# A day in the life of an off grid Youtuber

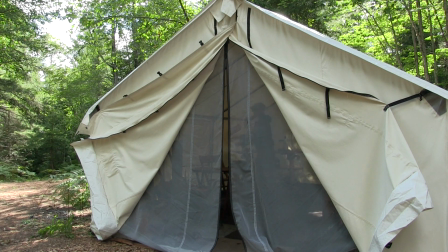(0:08)
For the last 20 some years my wife Brooke and I have bought pieces of property we've enjoyed we thought looked good at potential and we've moved
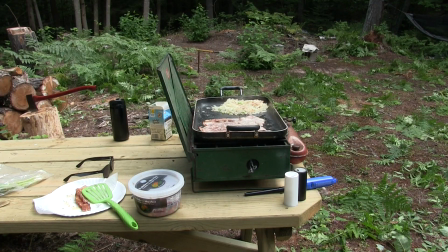(0:16)
on to the property and clear some land put up a tent bringing the camper whatever and then start building a homestead or a cabin and that's been
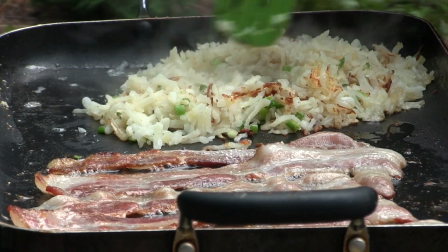(0:25)
our life for the last 20 years or so being involved in YouTube
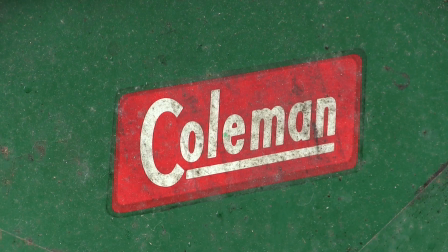(0:30)
Brooke and I have had the opportunity over the last few years to share a lot of that sort of lifestyle.
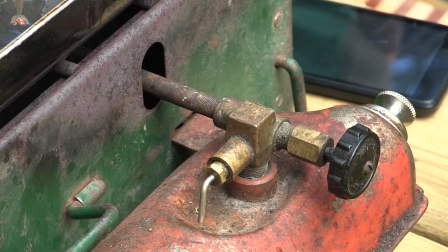(0:36)
What I'd like to do with this video is just give you guys kind of the inside perspective of what I would be looking for when I'm filming.
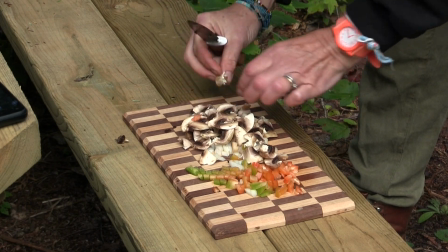(0:44)
Just the average day, the stuff that I think would be interesting, stuff I think looks good on film, kind of the way that the videos are shot on this channel.
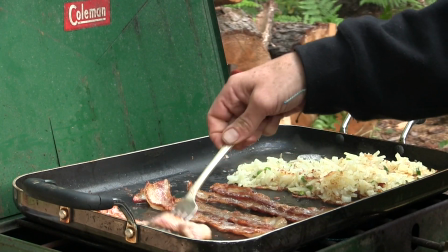(0:53)
So many people want to get involved in YouTube and want to participate on that platform and I hope This
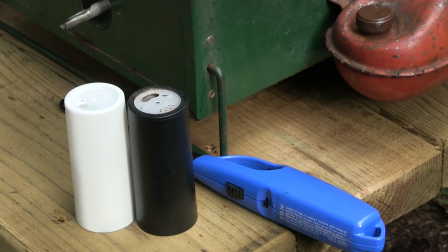(0:59)
video is interesting in that respect of kind of what I'm looking for when I film stuff for this channel.
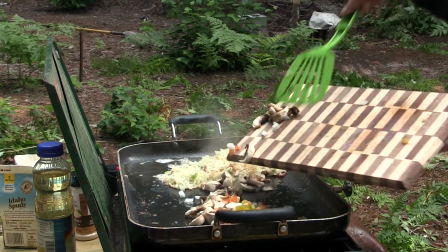(1:06)
What I'm always trying to do is just find the interesting things around me and get five or ten seconds of each one.
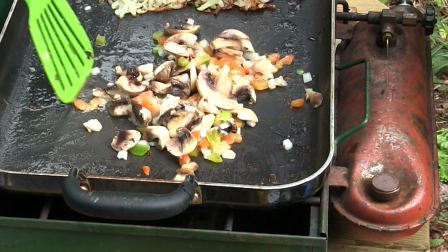(1:14)
And try to get a good clear shot and as close as possible generally so you kind of see the texture and really see the color of something.
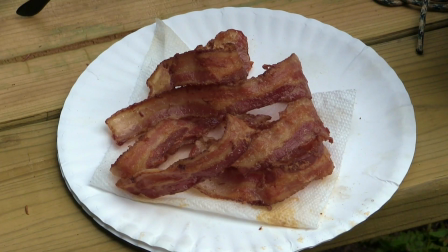(1:22)
I don't generally shoot a lot of stuff from a long ways away so you don't see like a person doing something.
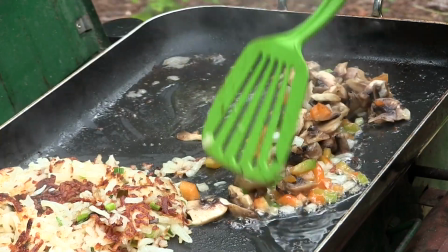(1:27)
I think you generally just see what it would look like in your hand. My idea of filming a lot of times is almost more like a slideshow.
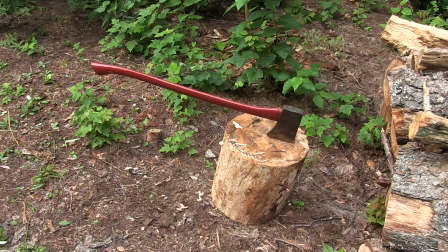(1:34)
I take 10 seconds of one thing and then I take 10 seconds of something else and then I generally only use about 2 seconds.
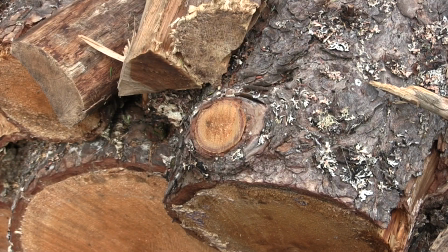(1:42)
But I just try to shoot things that look interesting. Take this butter dish for example.
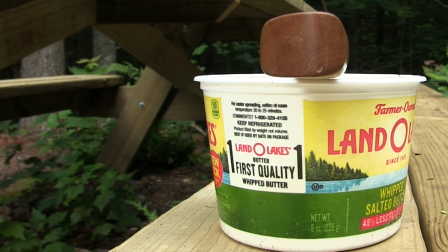(1:48)
It's just a butter dish but it's got great color, right? So I get up close and I get a shot of that, the Tabasco sauce here on the table.
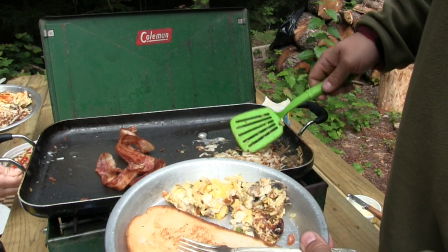(1:56)
this is stuff you'd see in a camp and as opposed to just telling people we're at a camp and we're hopefully
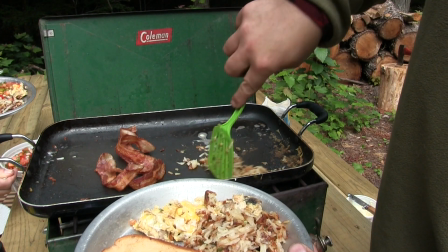(2:03)
going to build and showing the whole big scene with somebody in it doing something
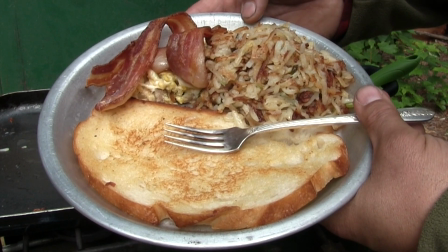(2:09)
i generally want to shoot stuff really really close you know take this example you see brooke here eating breakfast so you got the
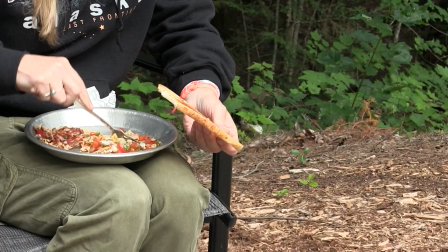(2:17)
person with the plate of food eating the plate of food But it's also really good to get that up-close shot of food So you really feel like you're there
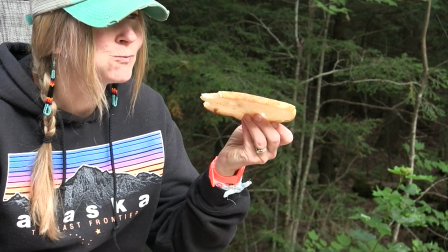(2:26)
like it's in your hand Brooke made an absolutely wonderful breakfast All it's just it's just a wonderful morning at our camp
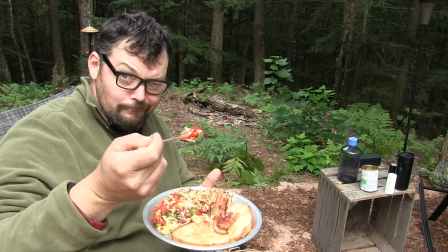(2:36)
Ironically, this is a shot of me working sort of because I'm filming and I'm eating what was filmed What a gig, eh?
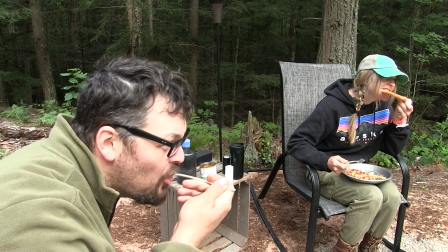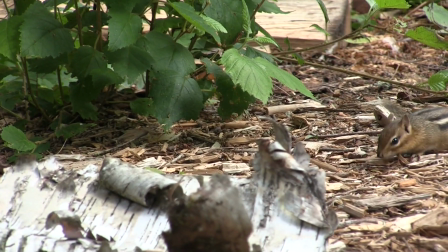(2:50)
check out this little chipmunk we brought up a bird feeder because there's hardly any birds at our place up in the upper
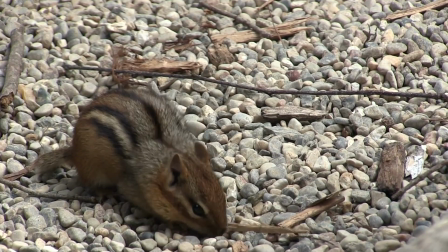(2:56)
peninsula and this guy keeps stealing our bird seed so we'll deal with him later after